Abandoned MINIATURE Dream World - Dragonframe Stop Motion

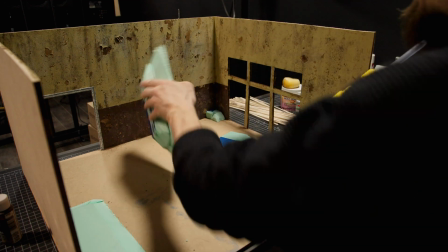So then even with just an iPhone, you can get some really awesome photos and video of your miniatures.
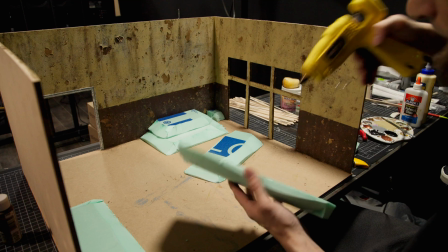So here I'm gluing these pieces of foam in place that I've kind of shaped a little bit.
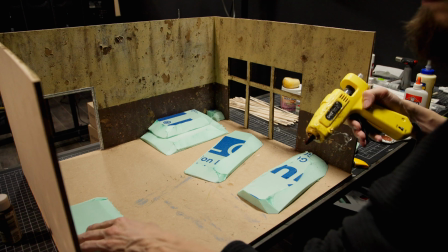They're just going to help build up some mounds of the sand so it's not just all flat in there,
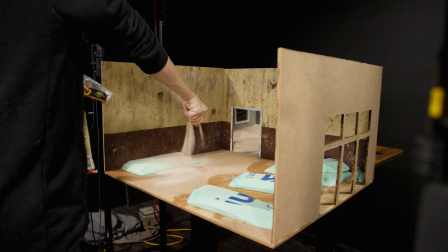and there's some visual curvature to the sand that the light will play really well with.
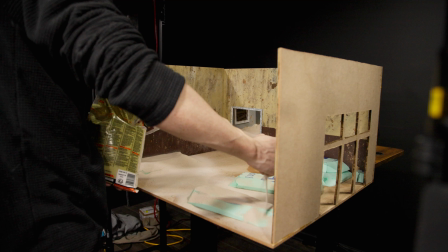And then I'm just using the same sand as last time.
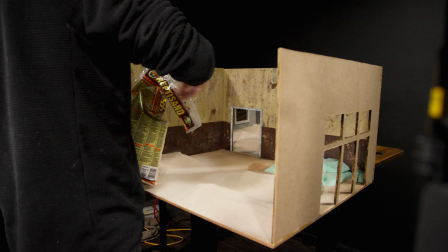I purchased this really fine reptile sand and spreading it all over, trying to keep it organic and natural.
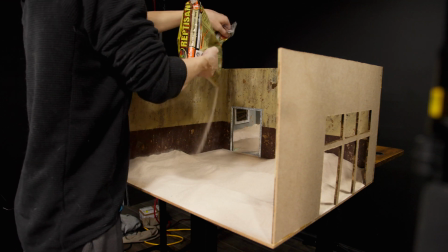I think maybe in the future I will play with actually disturbing the sand in like intentional ways, but this time I'm keeping it flat.
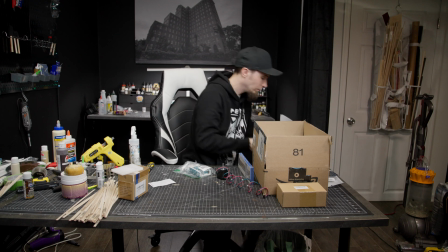Then I started pulling out all of the parts that I needed to actually wire up the Arduino and motors.
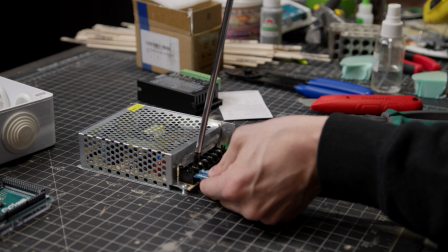This is actually much more simple than you would think,
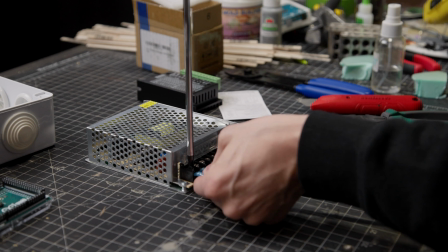and I would recommend it as a good DIY project for people that maybe haven't gotten too far into electronics.
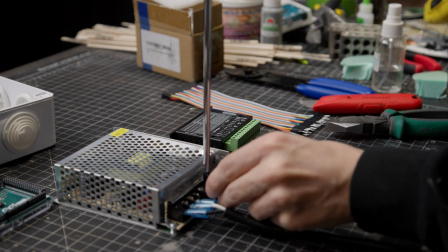There's a great video by Chris, aka Biolapse, that I'll link in the description that I followed,
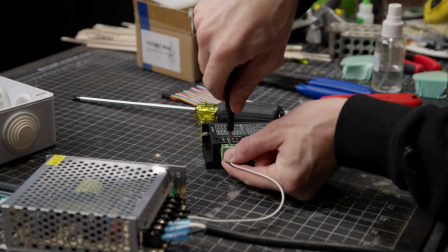and there's a lot of other people on the internet talking about this very similar kind of thing.
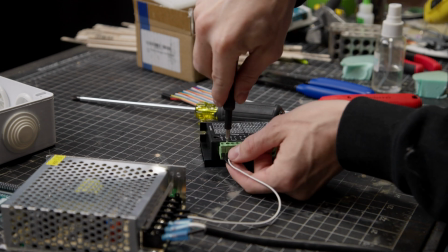The unique thing here, and Chris goes into it, is we use an Arduino and load the software for Dragonframe onto it,
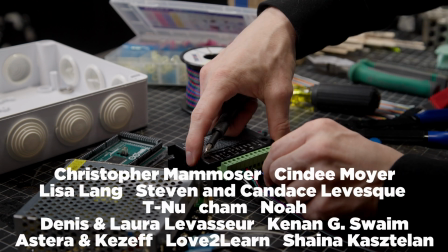and then when you plug that into your computer, Dragonframe will be able to recognize and control the motors.
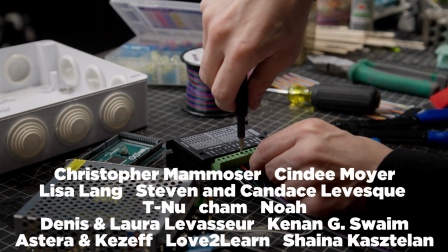So check out his video for the specifics, but basically you need a power supply,
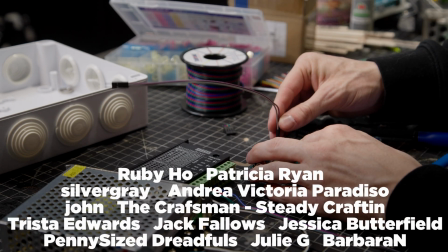a stepper motor driver, and the Arduino.
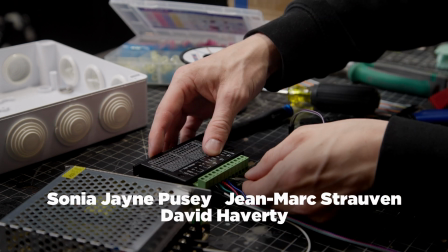Because this is my first time putting this stuff together, I am wiring it in a very temporary way.
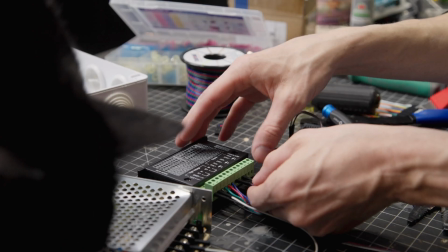Eventually I'm going to actually mount all this kind of stuff inside of a box and make it easy.
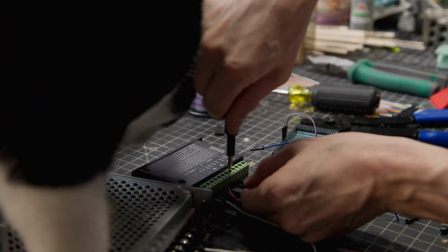And of course, on any kind of wiring projects, the inspector really wants to make sure I'm doing it correctly.
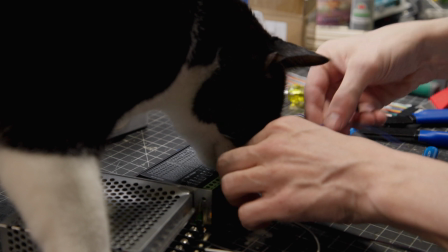Maybe gets in my way a little bit, but I always appreciate his help for sure.
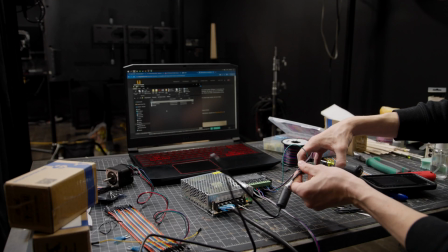So for this setup, you can certainly get enough to power 2 little motors and the Arduino for under $200.
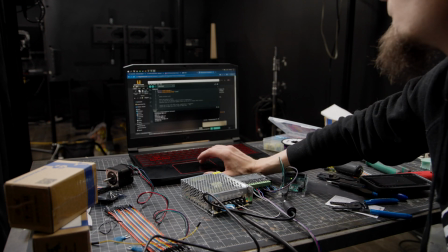I'll try to link the parts that I've used in the description.
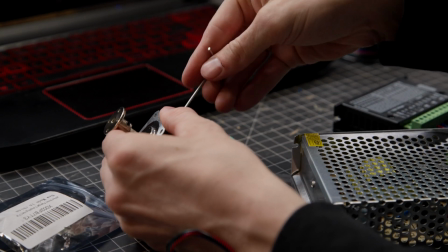But as you can see, once you wire everything up, you just load that little program onto the Arduino and you can start controlling it in Dragonframe.
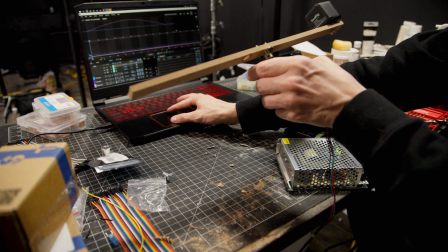So I mounted this little stick and one of these little lights to the motor so that I can test it out and see how I could animate this motor.
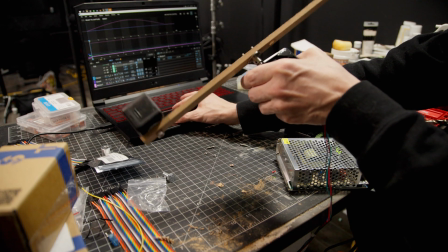Now let's go see what it looks like on set. So this is my basic setup.
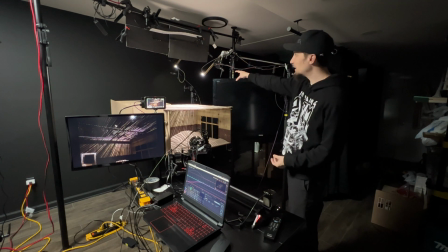I've got the 2 motors with lights up on C-stands above the set,
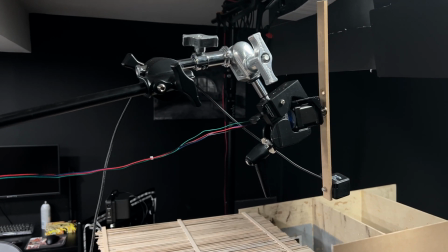and I'm actually putting these 2 sets together so I can see through this one into the older one.
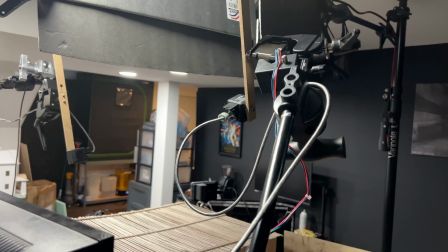And I've controlled everything through that Arduino and the Axibo on Dragonframe.
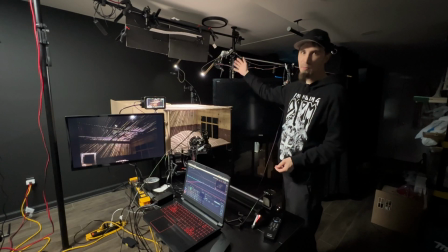So the idea is I'm going to program these lights to move over time, and so it'll just start casting all these moving shadows and lights across and give a really visually striking look.
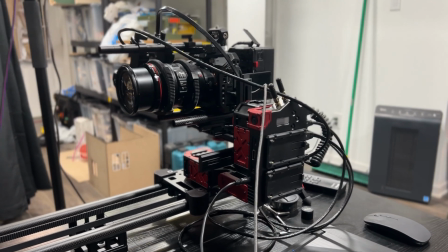And because of Dragonframe and Axibo, I can control exactly how the camera moves at the same time of these.
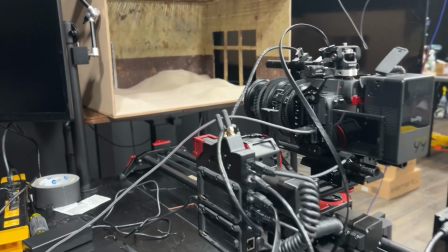And Dragonframe allows you to do stop motion. So these are tiny little lights.
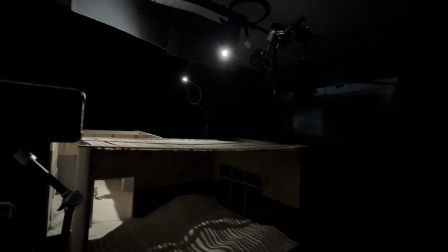You probably know that I usually use huge lights to get enough light, but with stop motion,
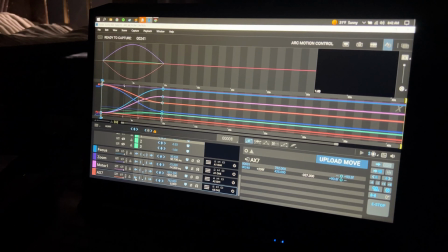I can make the shutter of each frame much longer, and so I can use little lights like this.
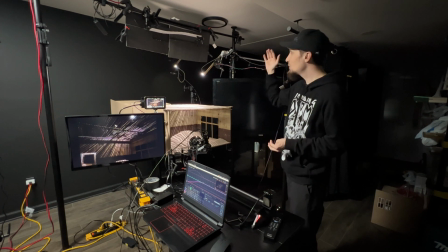This kit only costs like $100 for 3 lights and a bunch of accessories for it. So you can wire up smaller lights on motors like this easily and animate them, and then get all of the light you actually need into your camera by using Dragonframe stop motion.
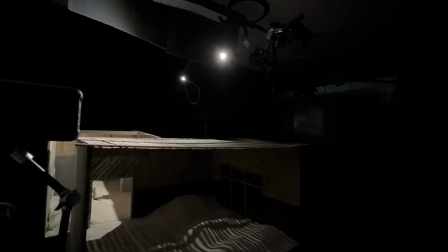The other big reason that I chose these little lights is because the smaller the light, the harsher the shadows you're going to have.
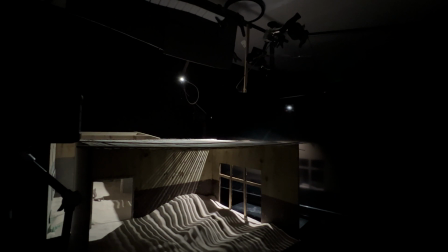So I've actually struggled with my larger lights to get these hard shadow lines, and these lights were perfect for this type of effect here.
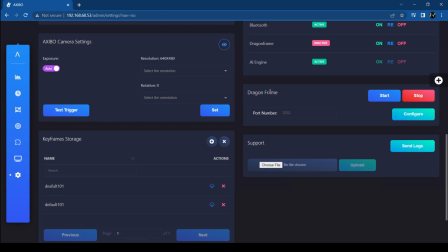So to set up Axibo and these motors in Dragonframe, I first come into Axibo, make sure that the Dragonframe function is turned on,
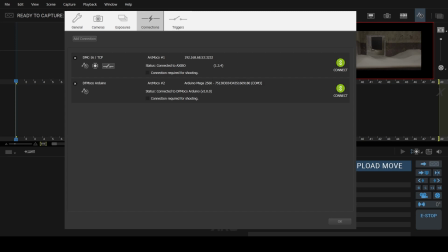and then in Dragonframe connections I can make sure the Arduino and the Axibo are both connected before continuing.
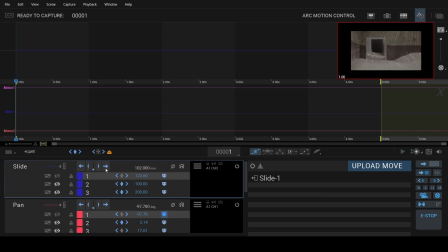And I've already added all of these different axes in here.